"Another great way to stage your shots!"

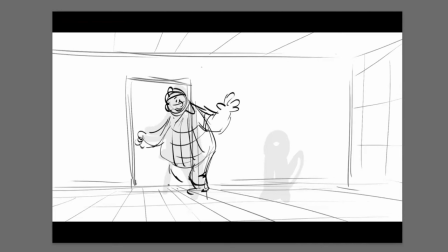12:28 So now I'm just roughing out the basic shapes. He's on the way out he's walking out of here out of the office but now I brought I've got see the difference between here and here now I'm bringing the camera a little bit lower to our guy and I can put the beaver and the foreground up here if I want if I
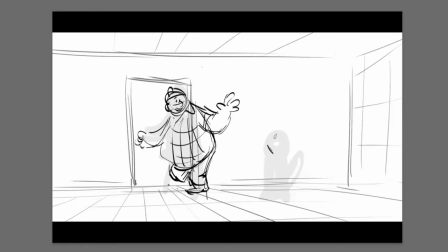12:45 want to even accentuate it but I'm going to keep the same height actually of where we were so he's kind of got these round cheeks here so
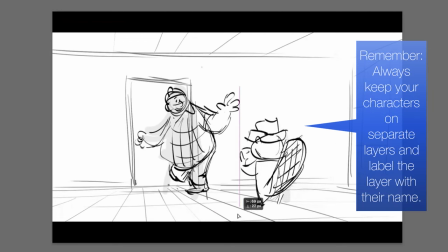12:56 now I've got our guy and
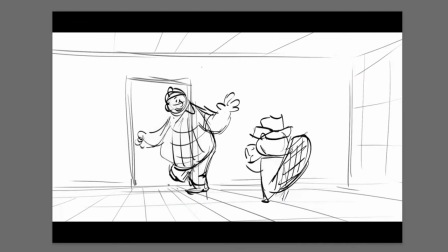13:02 I've got our shot that feels a little bit more grounded because we are down in their point of reference you know in his world and then if I want to bring the camera in a little bit more over his shoulder this is a good example of me
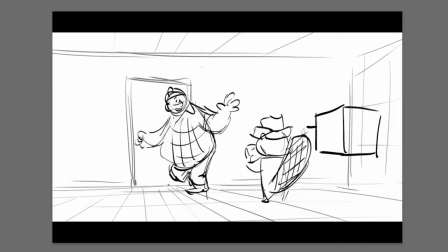13:17 now problem-solving if I wanted to have here's my camera here and I want to bring it down over this guy's shoulder somewhere in here.
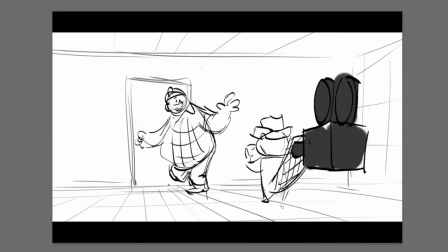13:26 But now I can figure out where I can be more dynamic even more so after I've done this shot here.
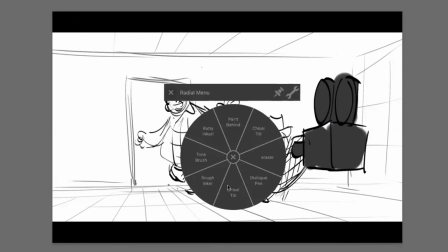13:34 But what I'm trying to show you guys from the perspective trick is seeing the floor now being compressed.
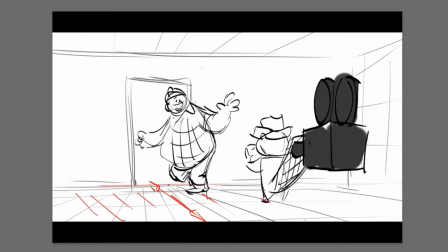13:41 The amount of floor that we have here, this floor space, compared that with that is pretty significant, right?
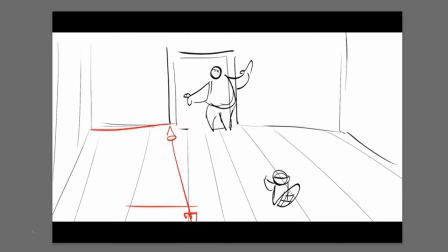13:49 In fact, even if we can't quite measure with our human eye for struggling for whatever reason. I'm going to put on a separate layer. I'm going to do this. And I'm going to drag that up to our new drawing. And I'm going to hold it over our floor.
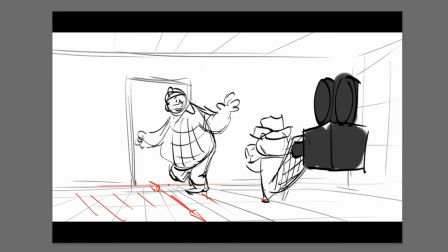14:06 And you can see how much more floor we had from the previous drawing versus the last drawing. And that compression brings the camera down lower. And it puts the audience in the perspective and the world of our characters. That's really what I want you guys to do.
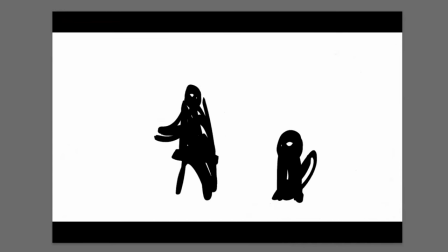14:24 So there's really no need in general to do these types of high-angle shots unless there's a specific need in the storytelling.
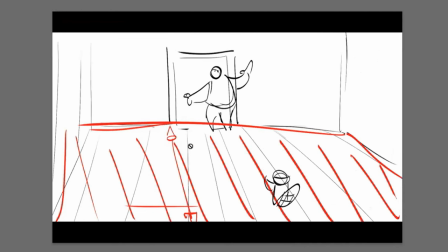14:32 But in general, it just can it pulls us out of the storytelling a little bit. It makes it feel less personal and less subjective.
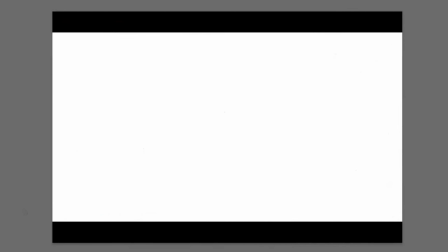14:39 Even if you have a character outside, the last one I'm gonna do, like you have a character running around on the streets, it's just same idea. You want to, again, bring the camera lower down to our point of experience. If I want to do something like this to give myself a vanishing point here, now I got a guy way out here running.
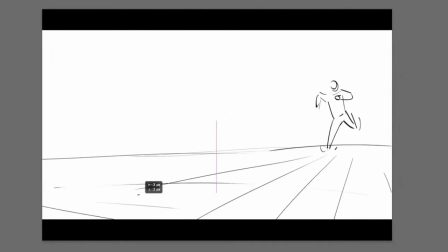15:00 Even though we have this much ground plane, it still feels like we're in that perspective point of the character. And if the character ran all the way up here, they would be at the height of the camera. And that's the big thing I want you guys to think about as you're boarding,
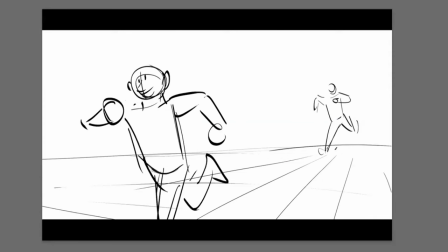15:14 as opposed to doing this where we ended up creating just a random line this high like that.
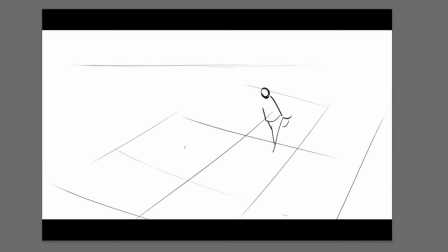15:22 Now it feels like we're in that drone flight pattern and we're looking over people's shoulders. And this is not bad. It just, it feels like we're not in anybody's perspective. We're not really with anybody. It could be maybe if we had a, you know, balcony here in the foreground and somebody standing like here, then that kind of helps anchor the idea into something.
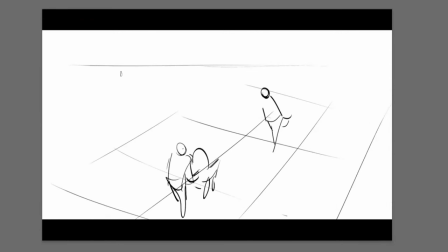15:41 So that's Again, it's just compressing these lines and bringing them down further
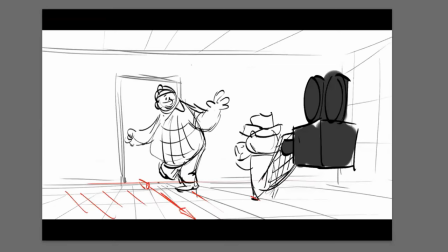15:47 so that we have basically less, basically the idea is less ground and maybe a little bit more sky.